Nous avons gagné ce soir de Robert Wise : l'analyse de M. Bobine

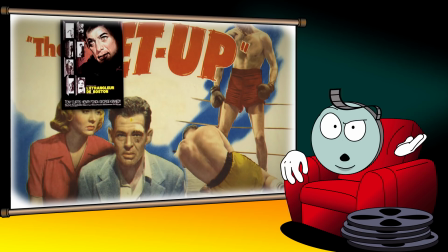(8:03)
Pourtant, comme ses confrères caméléons de la même époque que furent Richard Fleischer, John Sturges, Franklin G. Schaffner,
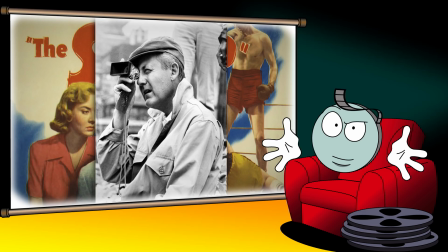(8:09)
George Roy Hill, John Frankenheimer ou Robert Mulligan, Robert Wise n'a cessé d'utiliser les différents projets qu'on lui confiait pour expérimenter.
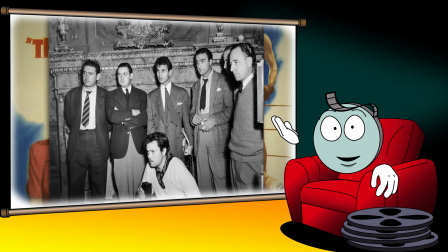(8:17)
Ancien monteur ayant œuvré sur les premiers longs-métrages de Orson Welles avant de passer à la réalisation pour Val Lewton, il a gardé de ses expériences un goût pour le fatalisme, le hors-champ et les ombres. Nous avons gagné ce soir en est une parfaite illustration.
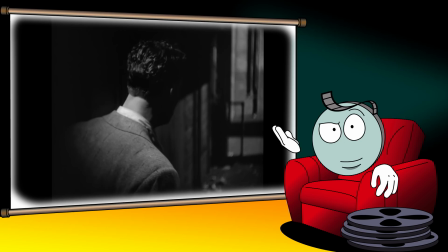(8:30)
D'un côté, la mécanique du récit et l'engrenage fatal vers lequel se dirige Stoker, notamment dans le dernier acte, rappellent les personnages tragiques qu'affectionnait Orson Welles,
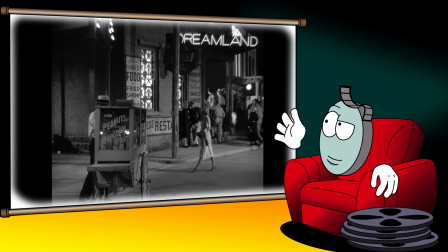(8:38)
tandis que l'importance accordée à l'éclairage expressionniste,
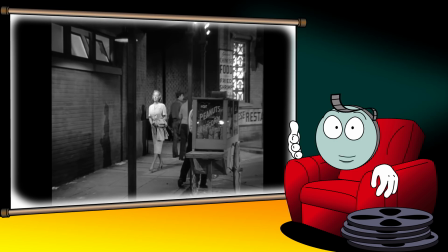(8:41)
la suggestion comme le hors-champ visuel ou sonore renvoie au système D ayant fait le succès des productions fantastiques sur lesquelles Wise
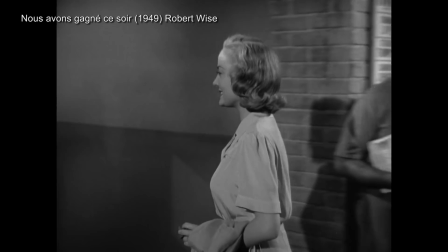(8:48)
officiait. Il prouve par ailleurs que ces effets peuvent être utilisés avec la même pertinence que dans le cinéma d'épouvante, mais avec un résultat différent.
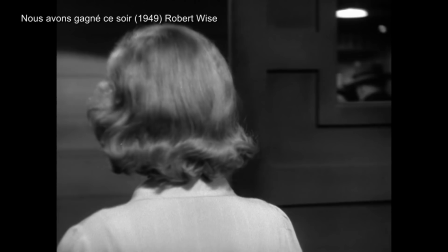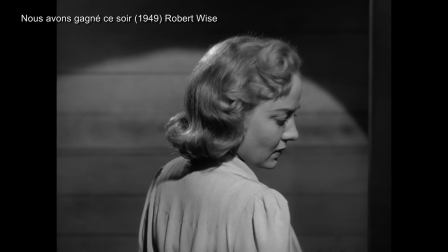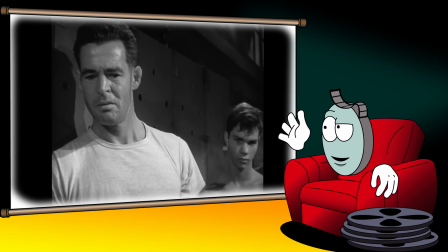(9:04)
De la même manière, Stoker, comme le spectateur, est isolé de ses confrères dans le vestiaire et doit se contenter d'assister au retour des perdants, ce qui nous fait comprendre instinctivement la difficulté quasi herculéenne du combat qui l'attend et les risques qu'il encourt.
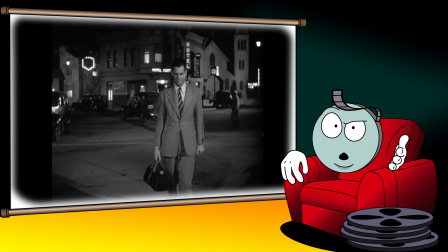(9:17)
Toujours dans un souci d'égalité vis-à-vis de son couple, on notera que le réalisateur choisit des valeurs de plan qui se font écho dans leur portée symbolique.
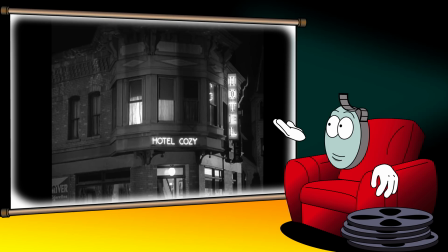(9:24)
Par exemple, quand Stoker jette un œil vers la lumière de l'hôtel au loin, tandis que Julie contemple les lumières de Paradise City.
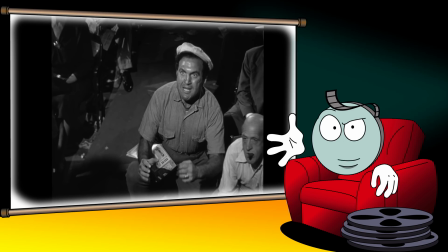(9:31)
Dans les deux cas, ce qui est illustré, c'est l'impossibilité de rejoindre cet ailleurs source d'espoir.
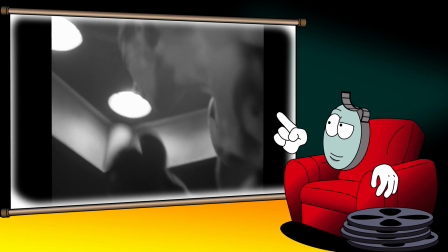(9:37)
On note également l'attention portée par Wise à la valeur des cadres, comme cette contre-plongée décisive présente lors du match de boxe.
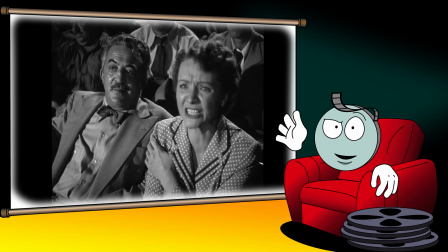(9:43)
Là où un autre réalisateur aurait sans doute opté pour une vue d'ensemble impersonnelle, Wise nous met à la place des spectateurs venus assister au match. La caméra reste en dehors du ring et n'y pénètre qu'à la fin des rounds. un véritable morceau de bravoure qui occupe le dernier tiers du métrage et qui joue sur différents niveaux de lecture.
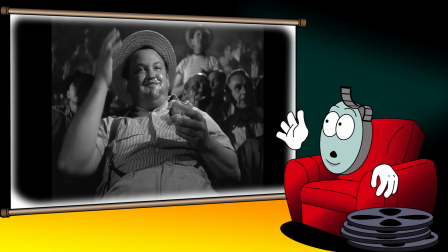(10:00)
Le côté délabré de la salle témoigne à nouveau de l'aspect social qu'a voulu conférer Wise à son récit.
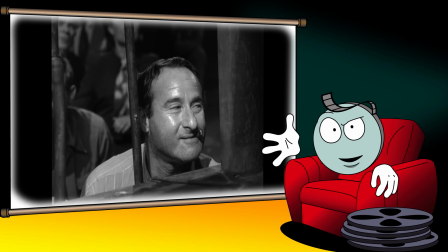(10:05)
Le chef opérateur Milton R. Krasner va utiliser jusqu'à 3 caméras pour couvrir le combat,
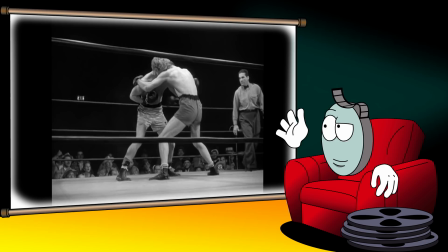(10:10)
permettant au cinéaste de donner cette impression de prise sur le vif, accentuée par la surexposition lumineuse qui confère à l'ensemble un aspect documentaire faisant fi de tout esbrouf.
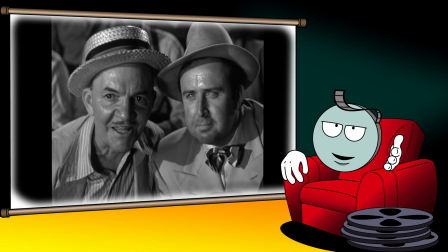(10:19)
Du documentaire à l'anthropologie, il n'y a qu'un pas que le cinéaste franchit avec les différents spectateurs sur lesquels il s'attarde. La multiplicité des points de vue offre un large éventail de portraits tantôt sarcastiques, tantôt passionnés, tantôt curieux, comme si les différentes strates de la société étaient réunies autour du ring. Robert Wise va pousser le vice jusqu'à faire du match de boxe une mise en abîme du spectateur devant un écran de cinéma.
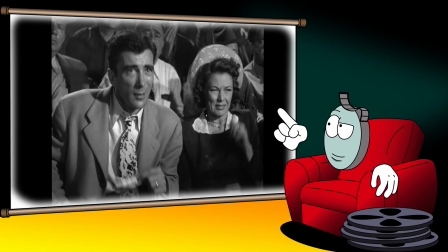A l'instar de cet homme qui imite les gestes de Stoker, nous sommes pris dans le même engrenage viscéral qui nous pousse à vouloir le voir triompher.
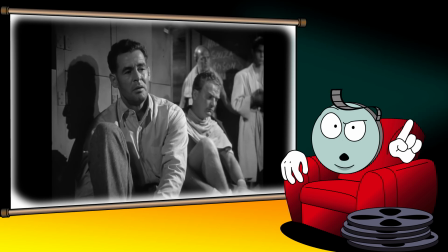(10:55)
La force de Nous avons gagné ce soir est de tendre à son spectateur un miroir de sa propre condition et des choix décisifs qu'il doit prendre pour sa vie dans un laps de temps réduit,
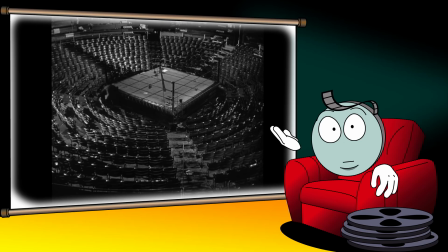(11:03)
Stoker comme le spectateur étant seul face à lui-même. Tout le récit mène à ce moment clé qui va faire dérailler ou non cette horlogerie bien huilée qu'est la fatalité. Le dernier acte dont nous tairons l'issue est probablement l'expression la plus littérale d'un humanisme brisé. Nous avons gagné ce soir est donc un film hybride, à mi-chemin entre le mélodrame sportif,
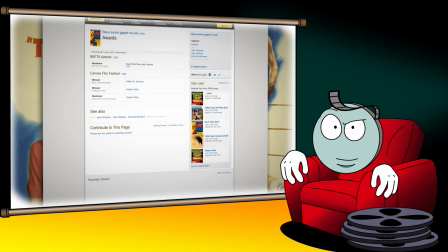(11:22)
le film noir et le documentaire, et dont la pérennité va s'avérer tout aussi atypique.
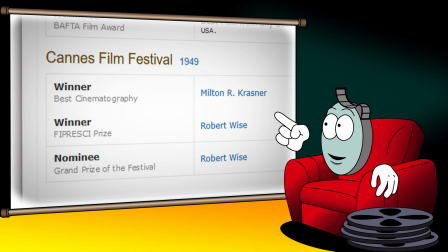(11:27)
Après une sortie américaine en avril 1949, le film est sélectionné au Festival de Cannes, où il remporte le prix de la critique et celui de la meilleure photographie. Un succès institutionnel qui se poursuivit à travers sa nomination au BAFTA l'année suivante.
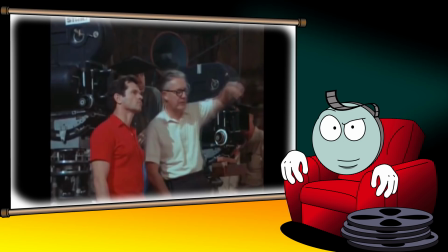(11:40)
Par ailleurs, ce long métrage marqua la dernière collaboration entre Robert Wise et la RKO. Désormais libre d'aller de studio en studio,
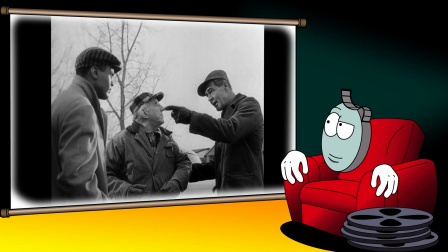(11:47)
le réalisateur va travailler sur des productions de plus en plus prestigieuses qui lui permettront d'asseoir son indépendance en devenant son propre producteur sur des projets qui lui tiennent à cœur.
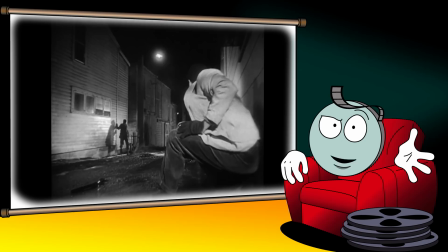(11:55)
Comme Le coup de l'escalier que nous avons évoqué plus tôt,
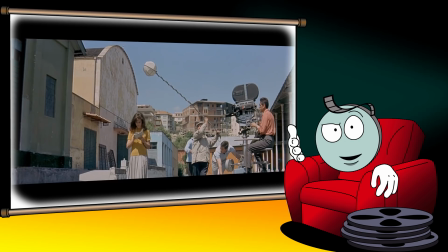(11:57)
dans lequel il retrouve Robert Ryan et qui peut être vu sur certains aspects comme une revanche vis-à-vis de la pré-production douloureuse de Nous avons gagné ce soir.
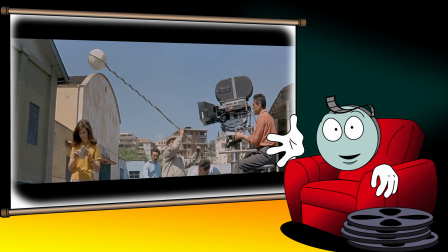(12:05)
Cependant, l'impact de son film va dépasser le cadre de sa seule carrière.